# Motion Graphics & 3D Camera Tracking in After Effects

It's synced anyway, isn't it? Take one, take one? Hi, I'm Brian from Take One, powered by Seven Wonders Cinema, and today we're going to be talking about motion graphics combined with 3D camera tracking.
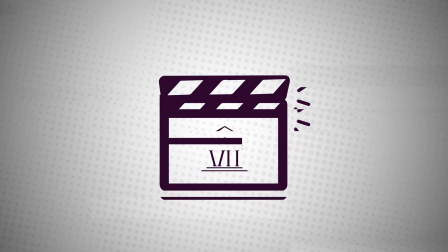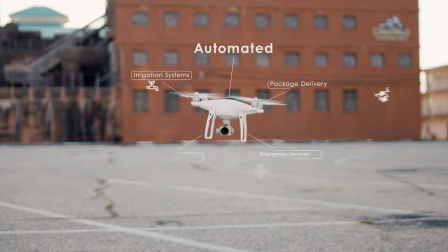[0:16]
So motion graphics and 3D camera tracking are two very important post-production techniques that can bring your videos to the next level,
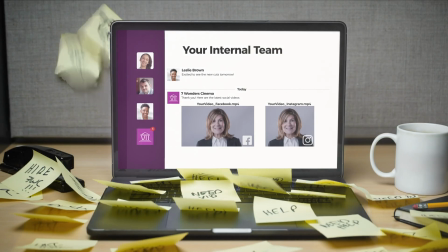[0:23]
especially in the corporate and commercial world, when you're working with brands and other companies, working with a lot of logos and a lot of graphics. But one way that you can make your motion graphics stand out is if you combine them with actual footage that you take by using 3D camera tracking.
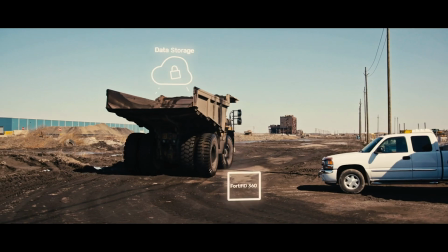[0:38]
So 3D camera tracking is an effective way to incorporate titles into your work.
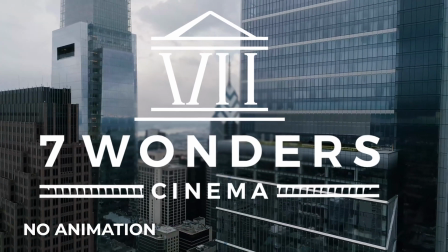[0:41]
But a lot of times where they're simply just dropped into your footage and just tracked in, it may look cool in the surface.
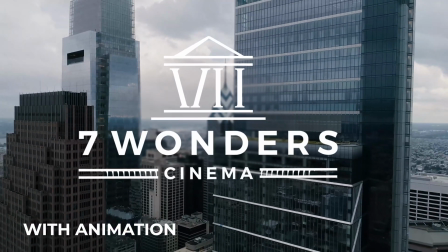[0:47]
But combining motion graphics and 3D camera tracking is a more immersive way that you can include these graphical elements into your shot. And it brings a lot more attention to your shot into your graphics and the message that you're trying to convey.
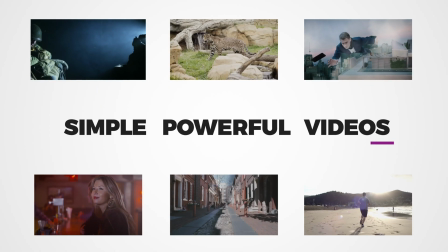[0:58]
Of course, you can do a lot of motion graphics on a 2D plane, working from scratch, but using already shot footage is a great way to immerse these graphics into the environment of the subject that you're shooting about.
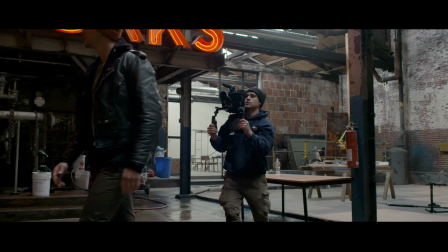[1:10]
Like if you're shooting about a company, if you have B-roll footage of the company or people working in the company and you integrate these motion graphics into those shots,
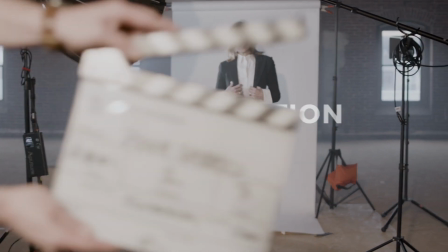[1:18]
you have the opportunity to add so much more value than just doing those motion graphics on their own or just shooting the footage on its own. The footage enhances the motion graphics and the motion graphics enhances the footage. Now, when you're doing motion graphics with 3D camera tracking, it's going to be important to have the right type of footage that's going to work effectively for your shot.
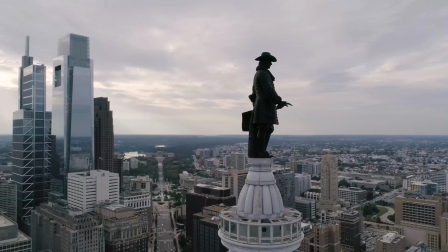[1:35]
Those types of footage are going to be with a lot of consistent movement and elements within the shot that can kind of interact and kind of play with your motion graphics that you're working with.
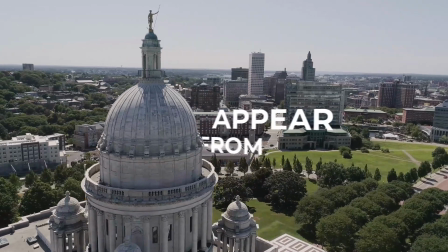[1:44]
You want to look for different elements in the scene where maybe a title or graphic can appear from or go around or be eclipsed by.
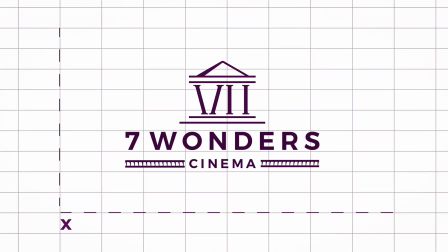[1:50]
Typically when you're working with motion graphics, you're really working with just the two dimensions, X and Y. So you're really kind of constricted to a flat plane while solving a 3D camera
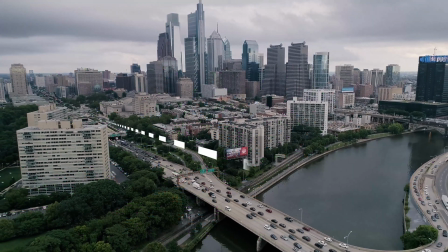[1:59]
for a shot can open up that Z space for you That add a lot of depth to your scene and you can use that depth through your advantage in your motion graphics So how do we go about properly setting up this effect? First of all You're gonna want to know what kind of motion graphics that you're going to be doing So you might want to do a certain draft or pull
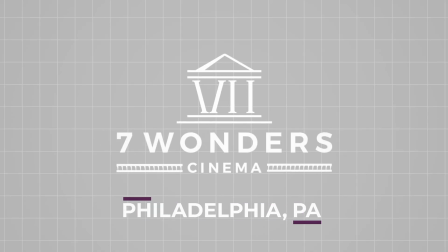[2:15]
some together in the 2D space to see how they're going to form together And what graphics and titles are going to be using once
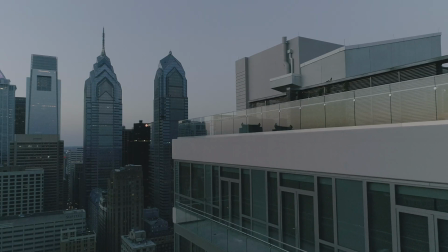[2:21]
you kind of have all your graphics together in a library or in a composition, and you have your shot picked out, you're going to want to go ahead and track that shot.
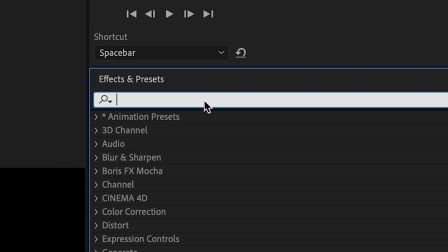[2:28]
One of the most effective trackers that's really improved over the years is just the regular 3D camera tracker within After Effects. You want to use Mocha. There's a couple other programs out there that you can use, but for most instances with this kind of stuff, I like to keep myself within After Effects as much as I can.
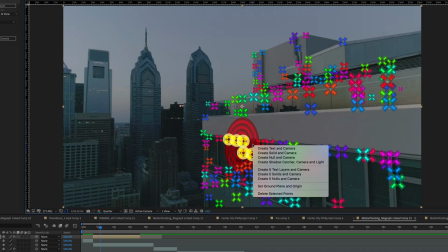[2:44]
Once I have that track down, you're going to want to picking tracking points that are about in the same area of which you envision that your motion graphics are going to appear within the shot,
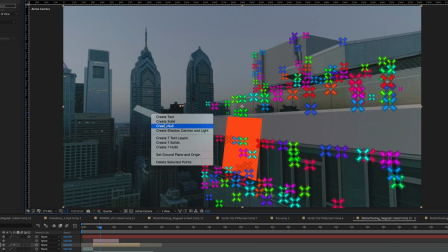[2:53]
you're going to want your data to be as accurate as it possibly can. Once you have all that data down, whether it's nulls or objects within your composition, you're going to want to look at your graphical assets and see how you're going to want to organize it within the screen.
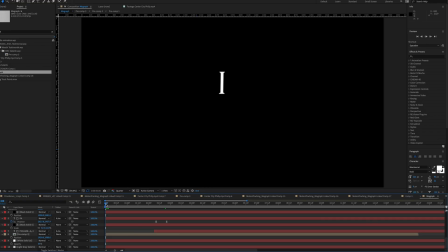[3:06]
If certain animations are not moving in Z space, you're going to want to pre-comp that animation to its own composition.
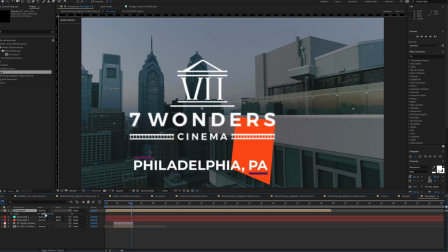[3:11]
And what you can do, this is something I find really cool, you can go ahead and you can track that pre-comp into your camera track there.
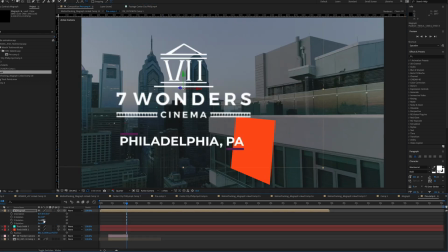[3:18]
In doing so, you're going to see your entire MoGraph animation there tracked into your scene without having to put any of those individual elements into the scene.
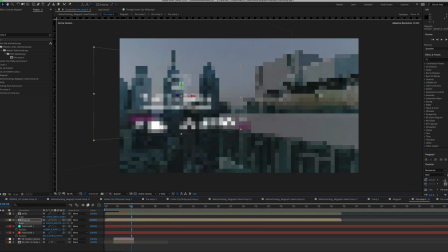[3:25]
On the other hand, it might be to your advantage to pull those individual assets into your scenes and animate them, whether it's on z-space or from different angles.
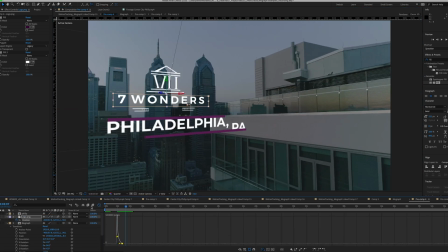[3:33]
What you're going to want to do is you want to make sure that you have everything organized and you know exactly which data points you're going to want to use when you're putting those graphical elements in.
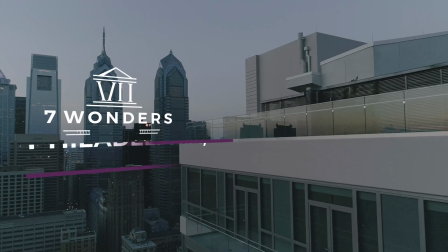[3:41]
From there, really the sky's the limit of what you can do. Another thing to consider, do you want it to look as if these graphics or these screens or these titles or stuff are actually appearing in the real space you're gonna want to make sure that you're considering what kind of shooting conditions that you're in and you're gonna want to try to replicate that with the graphics that you have which can be a little challenging at times.